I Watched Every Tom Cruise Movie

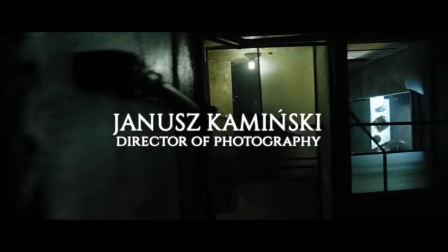[74:33]
So subsequently, there's no place to hide the light,
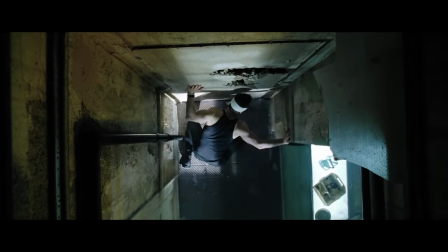[74:37]
which means every single moment section of the movement had to be precisely rehearsed and had to be perfect, you know? To the music. French horns that are stopped, marimbas that are playing, violas all together in this kind of middle register with a kind of a irritating, nasty little rub to it and beat to it. It kind of makes you feel like if this creature would be on your skin, you want to get him off.
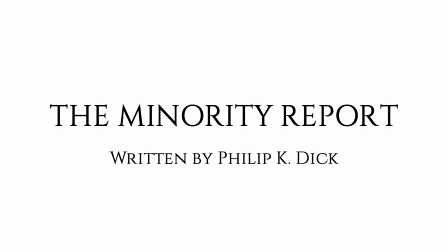[75:01]
The short story Minority Report is based on is short. With 45 pages, it doesn't provide much to go off of.
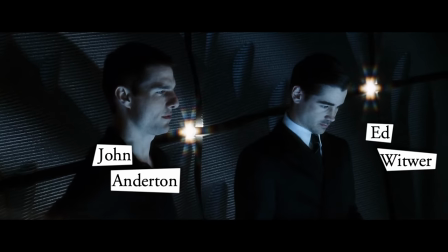[75:07]
The film borrows the premise of pre-crime, the name of a few characters, and four or five lines of dialogue.
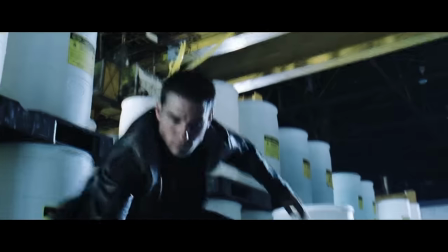[75:13] The commission of the crime itself is absolute metaphysics.
But is otherwise completely the invention of Spielberg and his team.
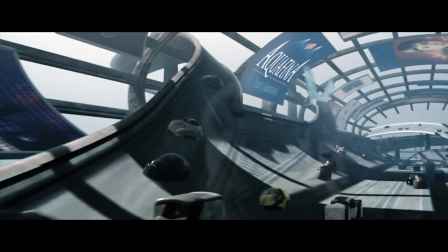[75:18]
They built the entire design of this futuristic world with what turned out to be some prophetic technology.
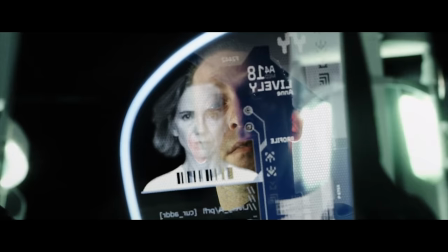[75:24]
Keep in mind, this movie was released in 2002, before the widespread use of touchpads and the ubiquity of targeted ads.
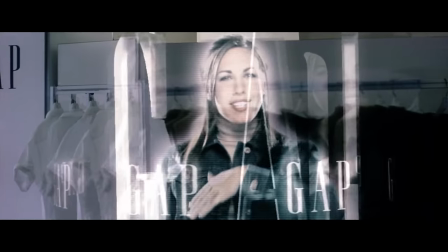[75:31] Hello, Mr. Yakamoto. Welcome back to the Gap. How those assorted tank tops work out for you?
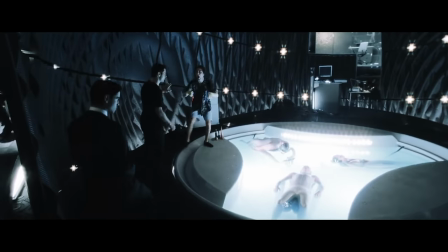[75:36]
Production designer Alex McDowell came up with the idea of having a series of concentric circles
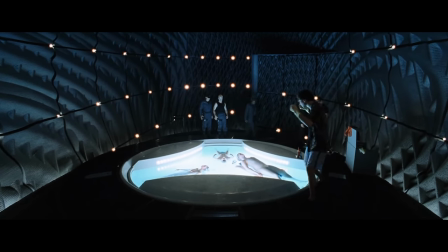[75:42]
and wave patterns on the walls of the precog chamber set so that it reflect the narrative motif of water.
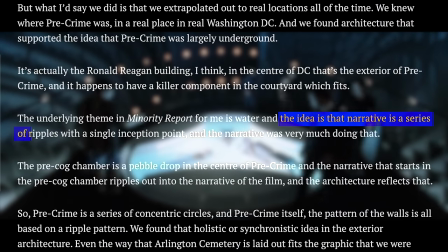[75:47]
The idea is that narrative is a series of ripples with a single inception point.
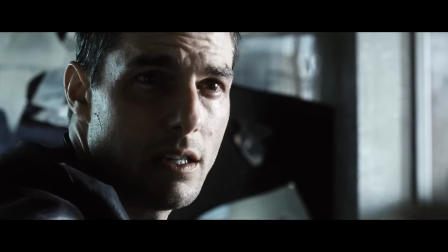[75:51]
The movie portrays philosophical dilemmas, the intrusiveness of advertising, the illusion of free will,
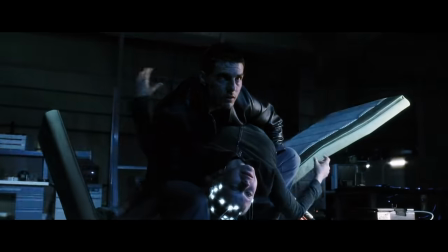[75:57]
and the loss of civil liberty in an incredibly entertaining twisty-turny mystery from the minds of writers Scott Frank and John Cohen.
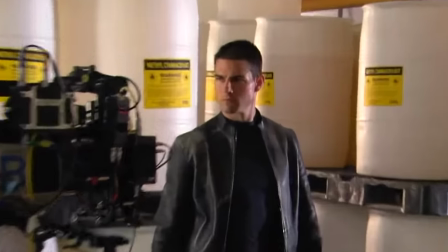[76:03]
Spielberg and Cruz are like Cameron and Schwarzenegger. They're the perfect pairing of fine cheese and wine, but Minority Report is a full-course meal.
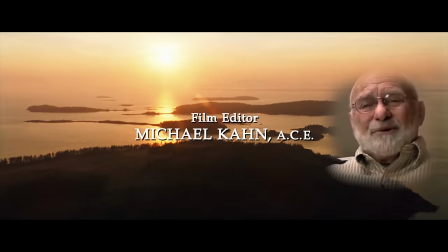[76:12]
It is Spielberg, Cruz, McDowell, Frank, Cohen, Kaminsky, Kahn, Scott, and more, each contributing their own ingredient. So it was a hybrid movie for me about my love of film noir and at the same time and my love of a good old-fashioned murder
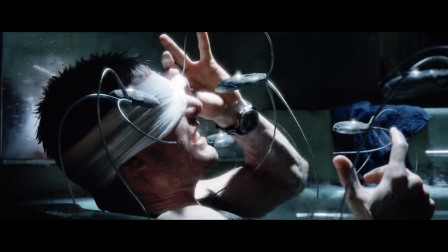[76:27]
mystery yarn and then all the political implications that were involved in free will and knowing what your future is.
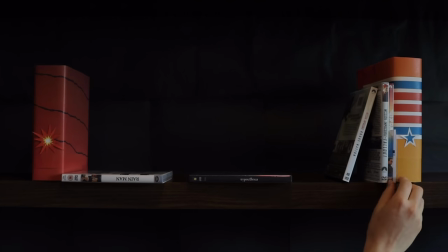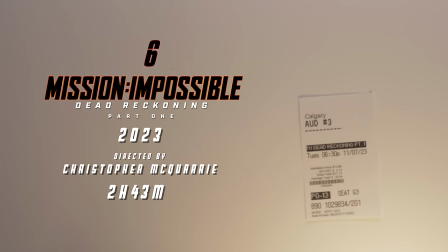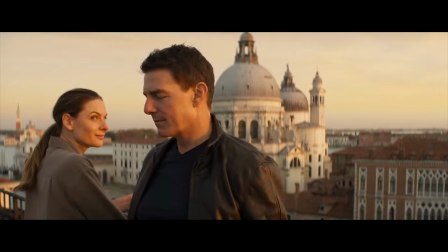[76:48]
Dead Reckoning knows what you want from a Mission Impossible movie. I love these characters and had so much fun seeing them all confront the impossible again.
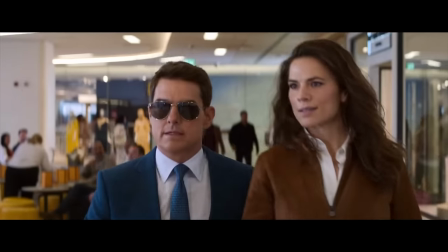[76:56]
Hayley Atwell is an outstanding addition.
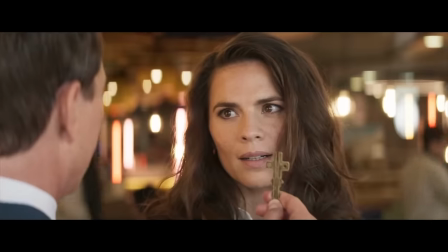[76:58]
People in the theater collectively giggling when Tom Cruise does something clever and collectively leaning forward during the action is what the big screen is all about.
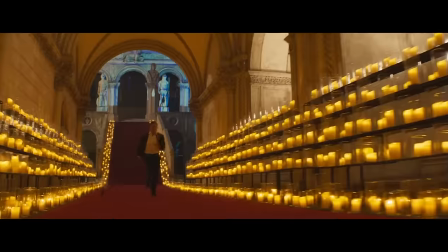[77:05]
The action scenes aren't squeezed together back to back to back quite as much as Fallout, but they are no less visceral.
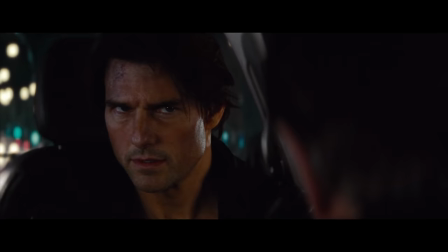[77:11]
It is such a smart movie. For a franchise about defying narrative expectations, it's clever to explore themes of free will and fate.
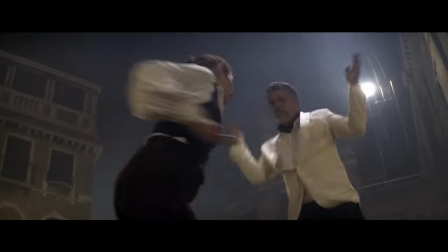[77:17]
The question is always, what is going to happen? So why not make that the central question of the movie?
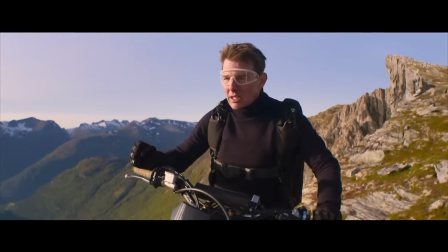[77:22]
In life, we never know what is going to happen. Just like Ethan Hunt and the IMF team, we can only improvise. The problem with CGI, and it's extremely useful in a lot of different ways, you get exactly what you want.
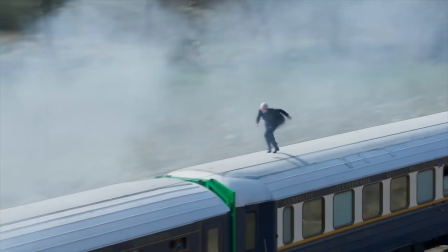[77:35]
And what we've learned from practical action, we very often don't get what we want.
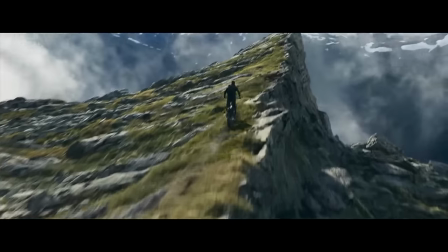[77:41]
We get what fate and circumstance and unpredictable physics give us.
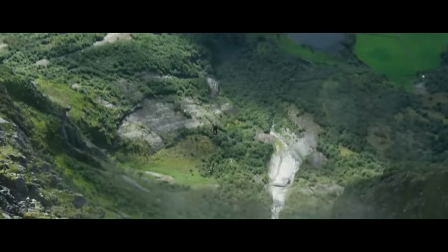[77:46]
That gives you something real and chaotic and completely grounded that you couldn't get any other way.
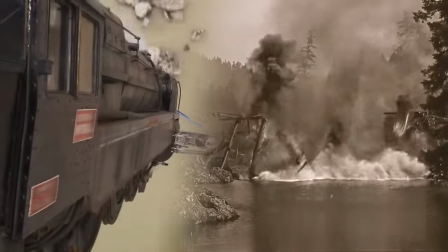[77:54]
We lean into the chaos. It is an homage to Buster Keaton, as well as the first Mission Impossible, and a forward seat-leaning delight.
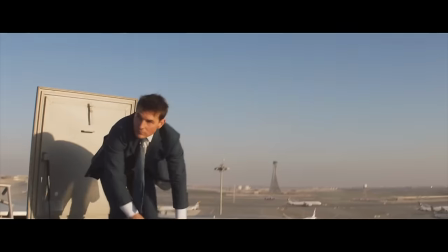[78:01]
I didn't have a single thought for the last 45 minutes. They really did it, and I couldn't be more excited to see what they do next.
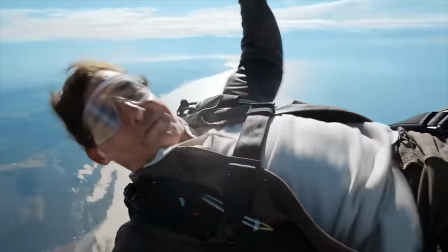[78:07] It truly is the honor of a lifetime. Yeah.